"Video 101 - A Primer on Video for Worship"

So when we talk about framing, he mentioned a little bit, putting people off to the side of the shot, not dead on. And there's reasons for that. So how many of you guys know what this is?
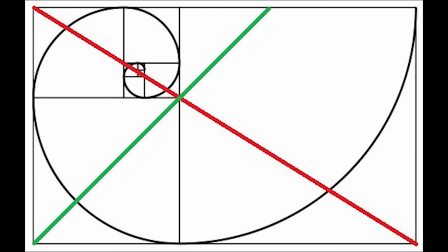(16:53)
What is it? Mm-hmm. Any other guesses? It's what we use to frame a shot for sure. How many of you guys have heard of the golden ratio? Come on, engineer. Right? So a lot of things in nature are based off this, that there's this ratio that is found in nature that just kind of has this symmetric and, I don't know what you call it. It just kind of grows and grows and grows. Like if you look at the pine needles on a tree, they kind of take this into account. Like, it's kind of the tree, you have your branch, but then you have the things on the branch, and it kind of just disseminates out from there. So the thing that we find about the golden ratio in video is that it's very naturally, very pleasing to your eye to frame something with this kind of thing in mind. And we don't necessarily talk about the golden ratio, but we talk about, it's called the rule of thirds. So first off, I'll give you some shots with like the golden ratio. This picture is very pleasing.
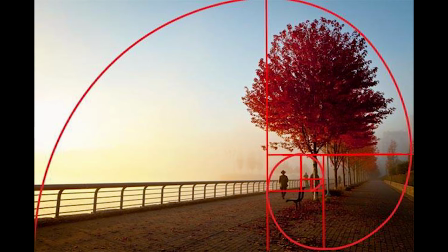(18:09)
That tree is off to the left. Your eye is drawn to the tree over there. Kind of where that spiral kind of gets smaller.
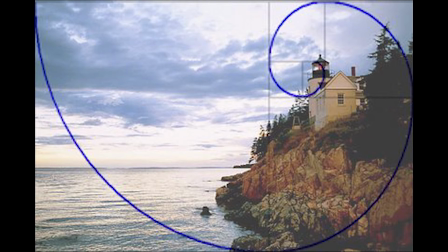(18:18)
Another one here with the lighthouse. The lighthouse is the subject in the shot with, the sky and stuff in the background. So the way that we use this in framing shots is the rule of thirds, which you can kind of see
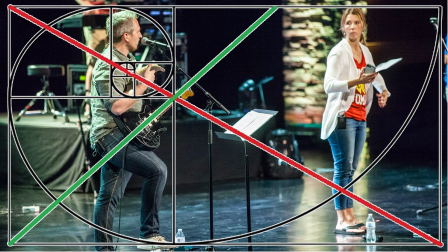(18:35)
things line up on one side of the shot or another. And there are instances where you do frame up somebody centered in the shot. It's usually when you're looking at the camera and you're talking right at it, is usually when you are framing them centered in the shot. But as for more like creative or more dynamic shots, we use the rule of thirds in order to be able to put our subject in the right spot.
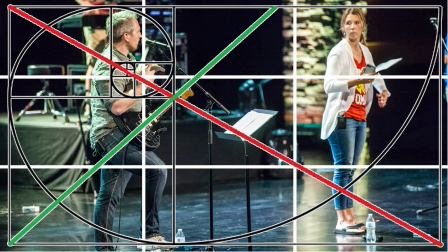(19:03)
So like James here is on the left of the shot because he is facing outward. So he's kind of more in the one side of the shot, so that way when he's looking out, you can see the stuff that's before him.
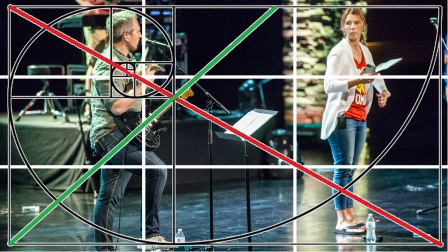(19:19)
So you can see the lines. The rule of thirds with these boxes is really similar to the golden ratio. And so I'll talk more just in the rule of thirds and less about the golden ratio now.
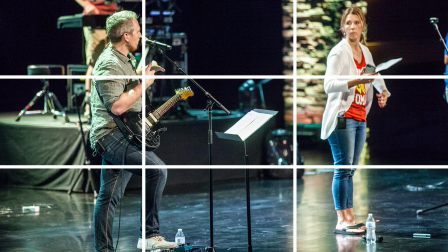(19:31)
So if we take the golden ratio off, you can kind of see how I frame this shot. James is off to the left there. And it's very dynamic, creative, because you can see what he's looking at.
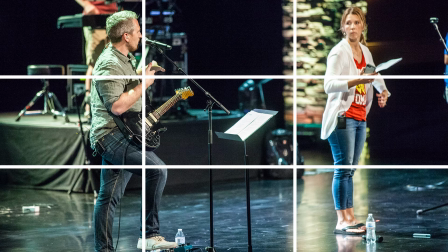(19:44)
You can see, that stuff in the background, but you can tell that he is the subject in that shot.
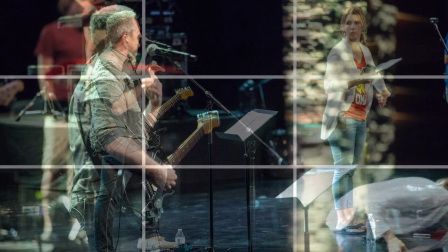(19:52)
And even a closer shot here, in focus, luckily.
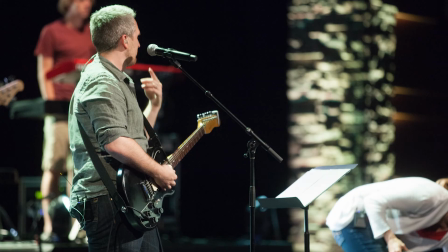(19:58)
And here's another shot with him just straight on.
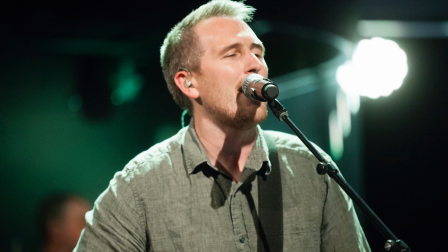(20:04)
So straight on shot, centered there. And I'll go into more reason why we frame them off to the side and that kind of stuff here in a little bit, but I'll jump onto the next thing with, he mentioned in the video, but too much headroom.
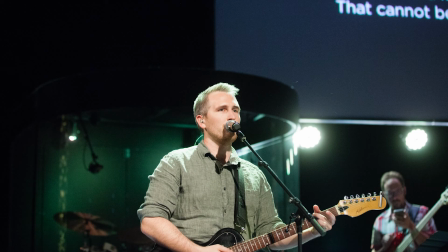(20:20)
So when you put too much space above somebody's head, it's called, that space above them is called headroom because it's the space above their head. And that tends to be really awkward, especially with Jeff Dodge. When you do this to him, it makes him look even shorter than he already is, which he doesn't need that. He already has that complex when he's standing next to Rob Warren and that kind of stuff that is behemoth.